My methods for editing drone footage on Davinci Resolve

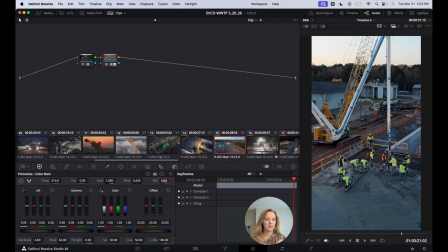[20:39]
When you import to Instagram, it can compress the detail a bit, so sometimes I turn it up to like 5 or 10, but it just kind of depends how I feel. The gain makes it a little brighter, which honestly that looks good.
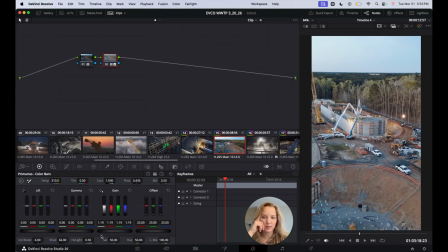[20:56]
Yeah, highlights, sometimes you use those. Really just like play around.
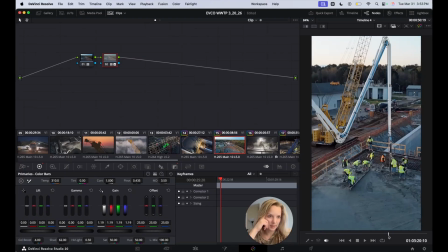[21:01]
Like I said, I'm not a color or editing expert at all. I just kind of do it until it looks good to my eye.
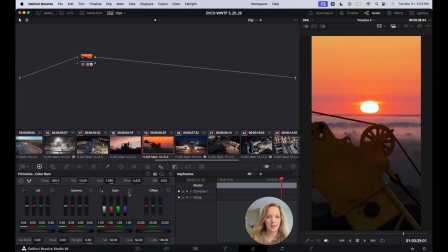[21:09]
These ones are already color graded. Like this looks really good with the sunset. You can kind of see what I did there.
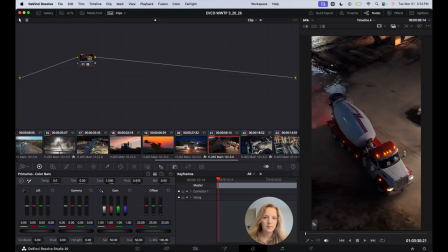[21:17]
But yeah, that's about it for the color grading. There's tons of videos on how to color grade. I would recommend watching videos on how to like actually do it.
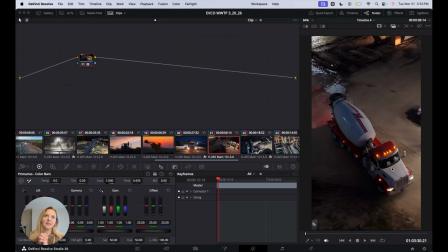[21:29]
But also, like, if your product is going to be on social media, it's not a large screen, so it's like there's a little bit of room for error. If things look worse on like your big laptop screen, it's going to look a little bit better when it's just on a phone.
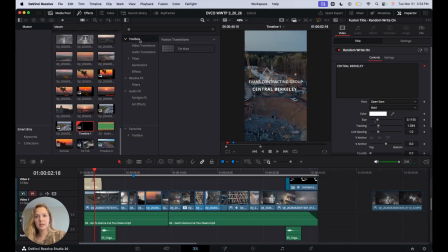[21:47]
So the final steps are adding things like this text here, which you can just do in under titles in your effects. I just do the normal custom title, and you can adjust settings like size and color and stuff like that. And you can just stack them on top of each other.
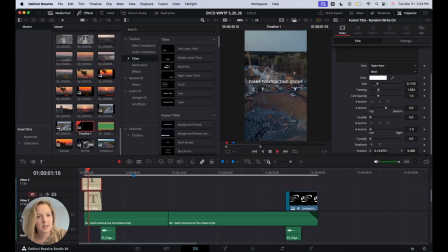[22:05]
This one is called Random Write-On, and I just like it because it just like introduces the text and just makes things a little bit different. I like to fade these in and out where you can drag the things on the corners.
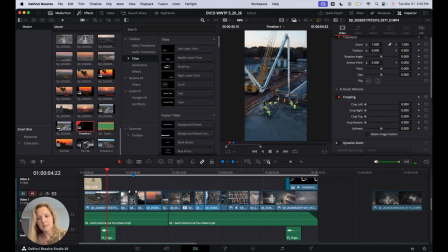[22:17]
It just looks good. Fade in and out, make sure they match up. Next thing, oh yeah, I also add like logo.
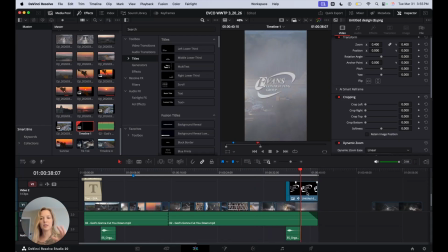[22:26]
So this logo, have your client send you a high resolution logo, and then this I brought into Canva and I removed the background, and I also added a bit of a drop shadow, which helps for it to stand out a bit more. And yeah, usually when I do the logos,
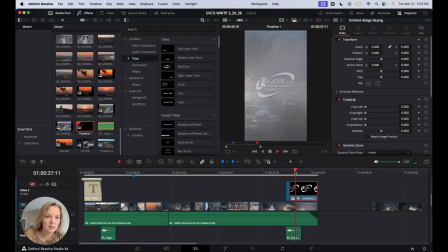[22:43]
I also add the dynamic zoom because it just looks a little better, and then I fade it in at the beginning. You can't see it because it's black, but I fade it in right here. And then yeah, I add in some noises. This is called like organic wind noise or something, and you can download these online. So I just download them.
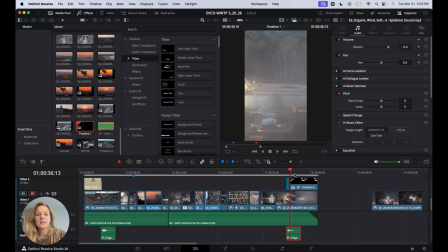[23:02]
I have a little like sound effects folder on my desktop, and these just add a little bit more detail to your video. So like when I fly in, I add this organic wind noise, and it just makes it sound cooler.
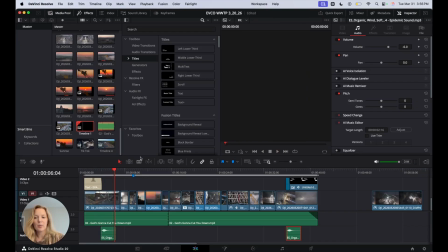[23:15]
You can add other noises, like sometimes I'll use my camera, which records video, like my handheld camera, and I get audio footage from that, which I will bring in to my video if it's like concrete pouring or just construction noises happening.
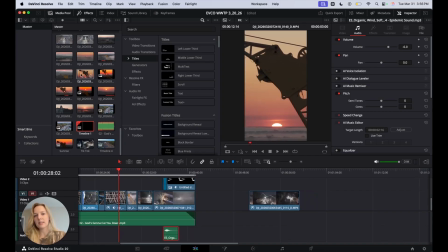[23:32]
What you can do is, say for example, this was captured on my camera, not my drone, so it has audio associated with it.
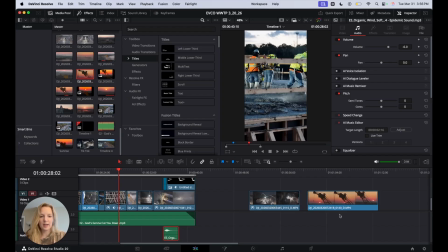[23:39]
I drag it into here. Down below, it would have an audio thing where you can hear the audio happening. You would delete the clip above,
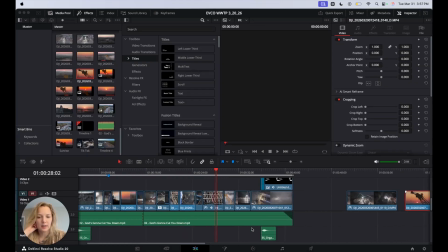[23:51]
but keep the audio, which looks like these green things, and then you can drag the audio wherever you want to go along with your video.
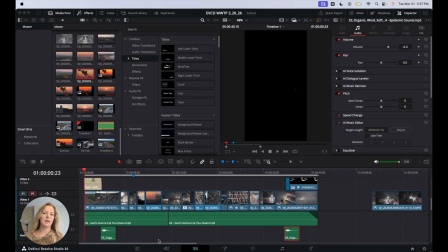[24:02]
So yeah, that's pretty much my editing method. I think the main takeaways are like, don't, I don't know,
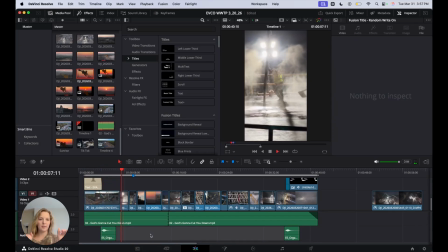[24:10]
exclude any kind of shaky footage. Make sure you always have some kind of movement going.
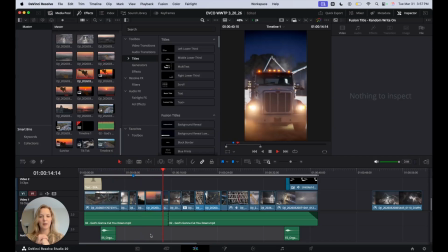[24:16]
Don't keep anything too static. Don't make your clips too long. Like, people will lose engagement in the video pretty quick if your clips are too long.
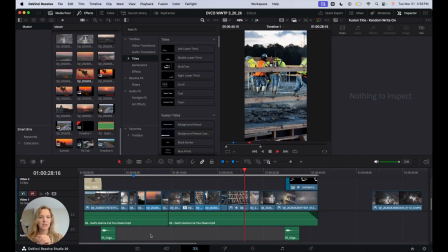[24:28]
So yeah, I think that's all I have to say about my editing. I maybe missed some things, but yeah, definitely just watch YouTube videos if you want to get better. I know I have so many things to learn, but these are just like the basic steps that I do to make my videos.